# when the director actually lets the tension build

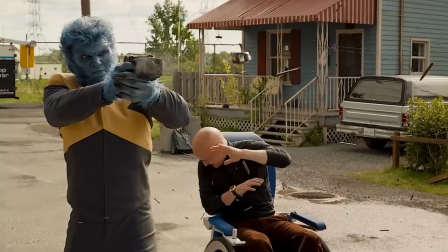Let's get one thing out of the way. Good narrative momentum is not how fast your story moves.
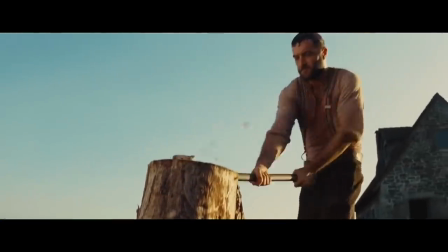It's simply how your story moves to keep your audience invested in it.
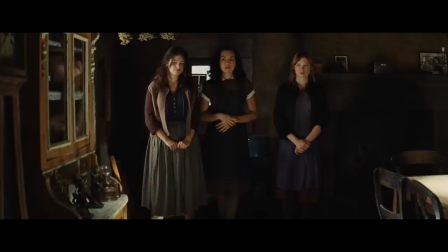We can of course examine the overall pacing of a given film, but I think it's much simpler to think about the impact of momentum on the scene level.
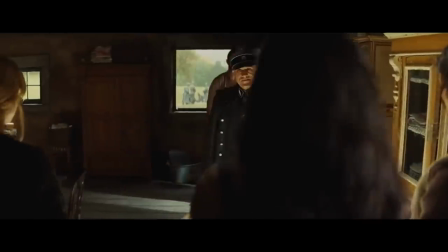Because like a film, a good scene can tell a complete story through structure.
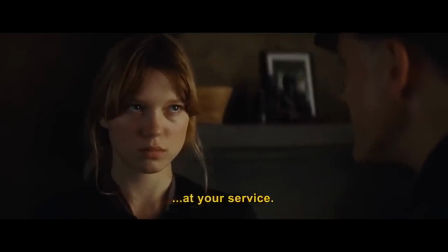Inciting incident, rising action,
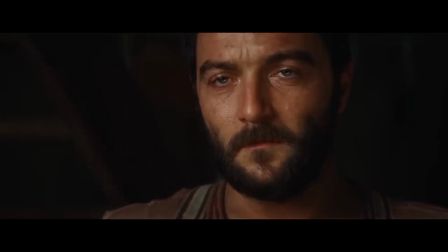midpoint, crisis, climax, and resolution.
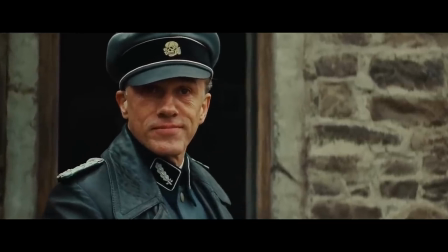But how much time do you devote to each of these points? And what about the space between the points?
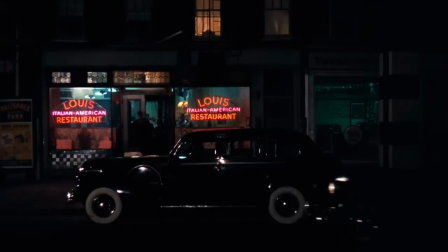Right now, let's focus on just the last three.
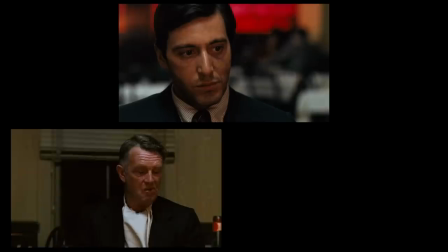Three men are sitting in a restaurant. One is there to kill the other two, using a gun planted for him in the bathroom.
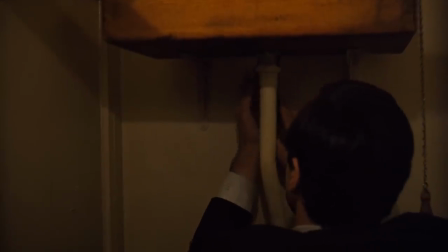When we reach the crisis point of the scene, the man will make a choice.
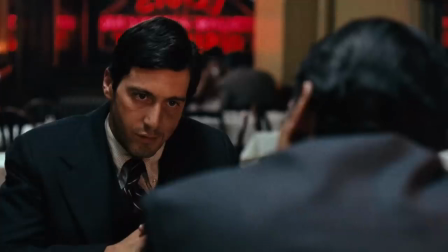Take the gun from the bathroom and follow in the family business, or leave it there and retain some semblance of a normal life.
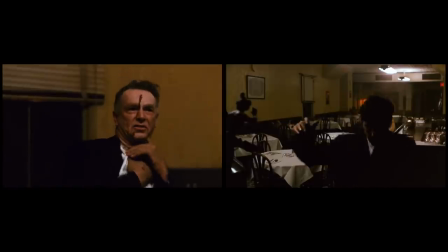After that, climax and resolution. He'll kill the men and flee the restaurant.
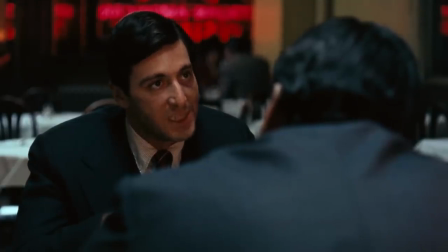Now let's see what happens if we let the scene play out with no space between each beat.
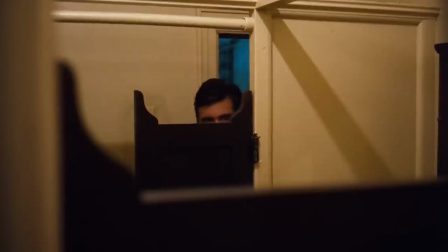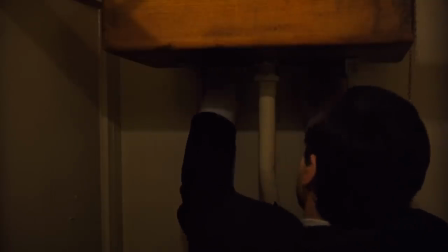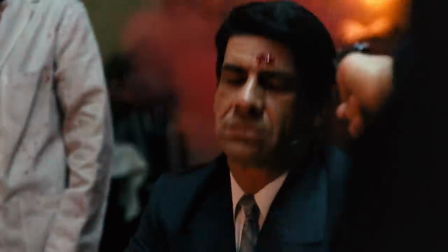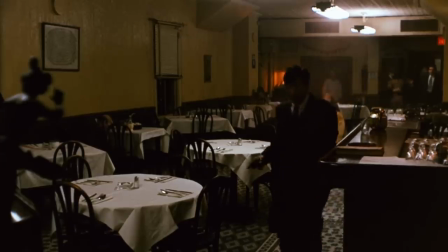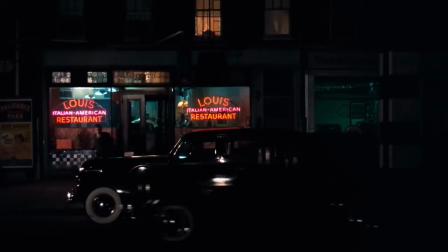What do you think? Does it work? I think it's logical. But what do we lose for the sake of shock and greater momentum?
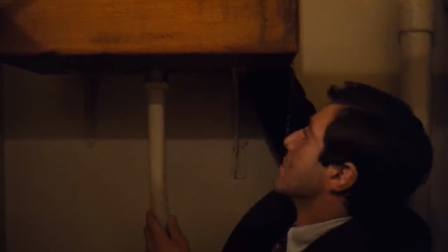One, we lose tension. Let him find the gun. Let him first not find it.
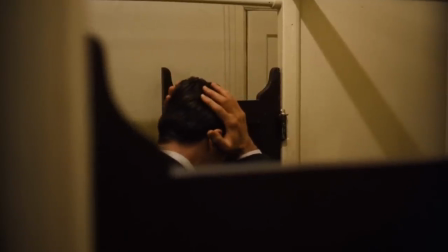Let him take a moment, breathe, collect himself, survey the space, even sit back down.
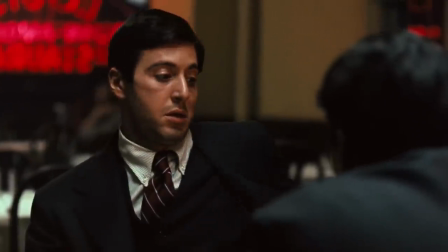Slow things down, and let the tension in the scene build. 2.
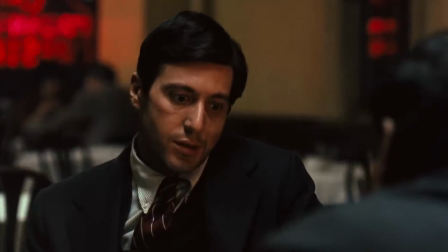Connection to the audience I think this moment between crisis and climax is one of the most fascinating points in a narrative.
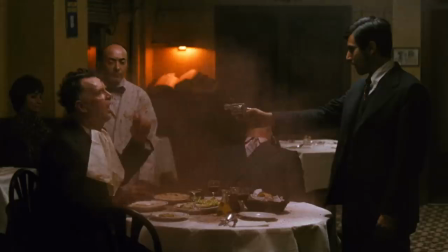If the crisis is where the hero is faced with the choice, then the climax is where we see the consequences for that choice on the story.
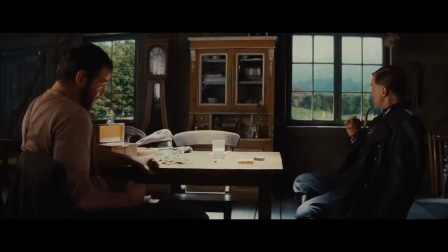But it's the space between the two, the space when the choice has been made but the consequences are still uncertain,
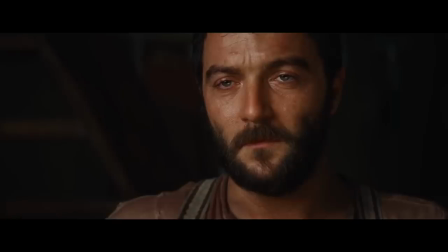that reveals the emotional impact of that decision on the person who made it.
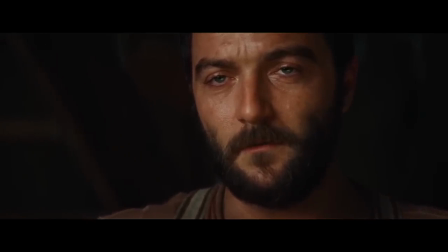And whether that space is presented to us for a moment, for 30 seconds,
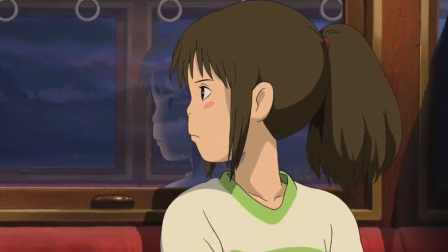or for an entire train ride, it provides an invaluable opportunity to let the audience in to the mind of our character.
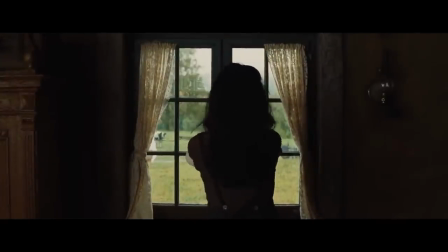So the next time you're watching a scene, or editing your own, pay attention.
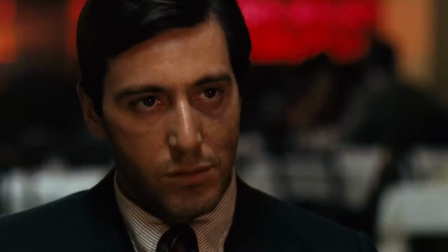Where are the beats? When do they hit? And what use is being made of the space between them?
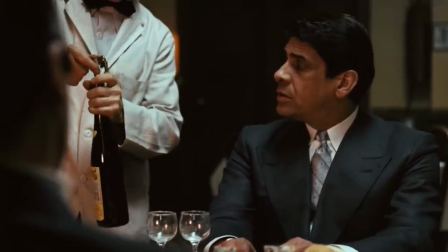I'm Danny Boyd. Thank you so much for watching.